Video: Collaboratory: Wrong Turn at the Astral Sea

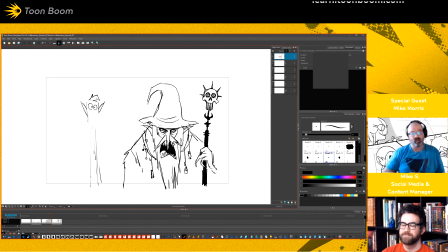This one's already sort of looking like the kid from Onward. So let's make him not that way as much. See, Not actionable. That kid had a much more rounded features, right?
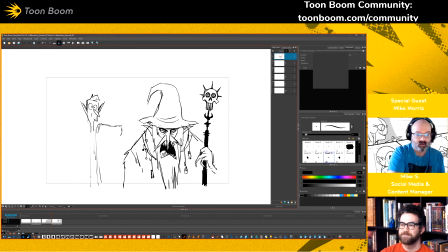So that made him relatable and soft and friendly, right? Whereas the brother was much more blocky, much more boisterous, and that is the hero build, right?
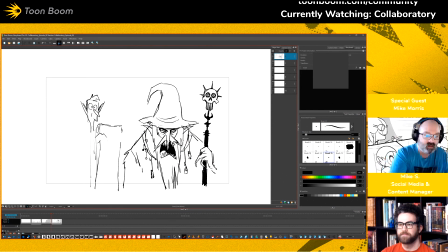That kind of person could go either way. It can be a really good person, and it can be a really bad person. I'll put that in the front.
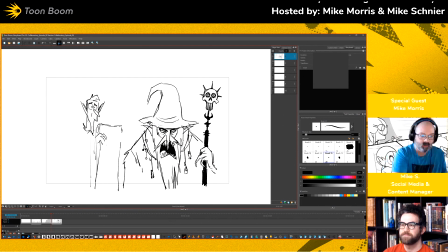So he is bumbling bad guy and trying to find his way in the villain world.
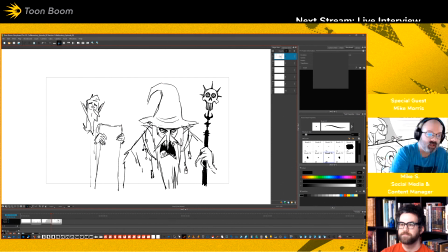Okay, and I'm not going to deal with the hands right now because sometimes hands take a little bit to get right, so we're not going to worry about it at the moment. And his garb is going to look a little bit more plain, a bit more patched up.
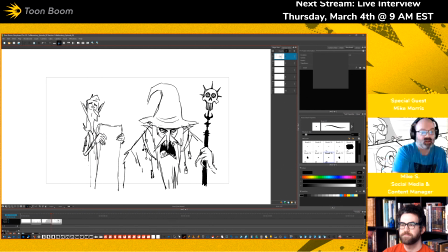He hasn't had the good driven from him fully. You've got to earn all the creepy talismans. It's true, you do.
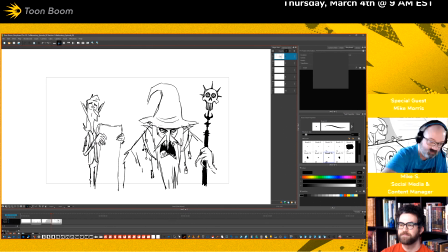From a life of hard evilness, for lack of a better term. Oh, those buttons are on the wrong side. Obviously, you have to have the buttons on the overlapped side. Otherwise, because that's how buttons work.
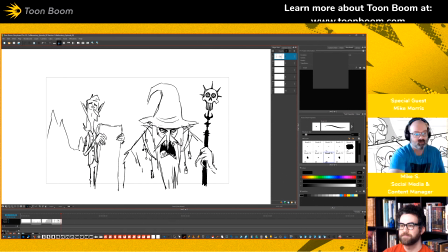All right, so they're in this magical doom castle, floating island. And it's always a good idea, and it's always important to, when you're putting boards together, and we realize that the fountain behind him is also, the
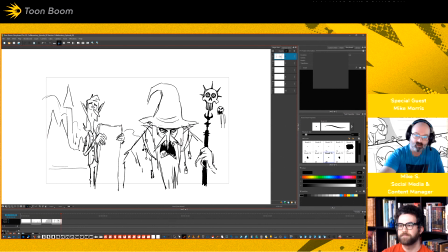water is all coming from the mouth of a skull on top of this fountain. And you realize that's, bad guy territory. But it's always important, like I was saying a minute ago before I got sidetracked.
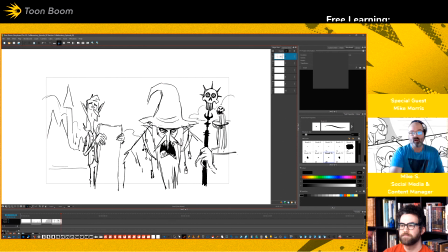It's always good to have a sense of place, a sense of where you are, even if it's just a small little bit of background element that you're, adding. And this can have spikes or some sort of craziness about it.
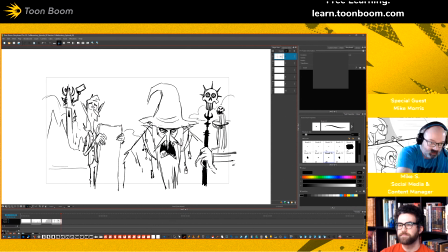Maybe like a cool looking telescope thing where he's searching the stars or whatever. Try not to make it look too much like a ray gun, but some sort of magical construct.
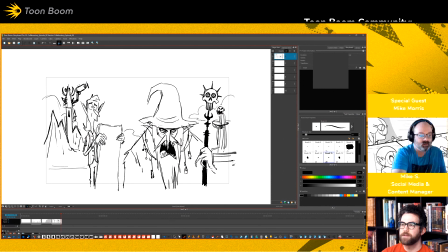What were you saying about giving the audience a sense of place is a really important thing to mention too, because you don't want people looking at the different shots and wondering, wait, where are we now? Are we still on the island? Are we not on the island? Yeah, exactly.
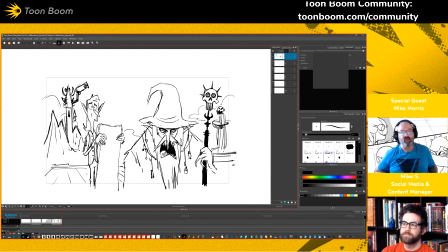And I think so many people will just put in like a blank background and like say you fill in the blanks. But if you don't have at least like a ground plane or something there, then
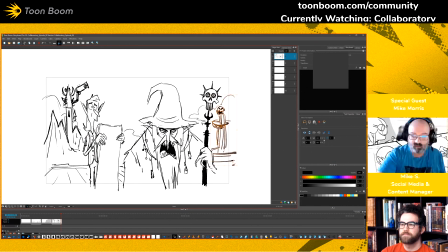you're letting your audience know that you don't care about like where you don't care if they know where they are or not.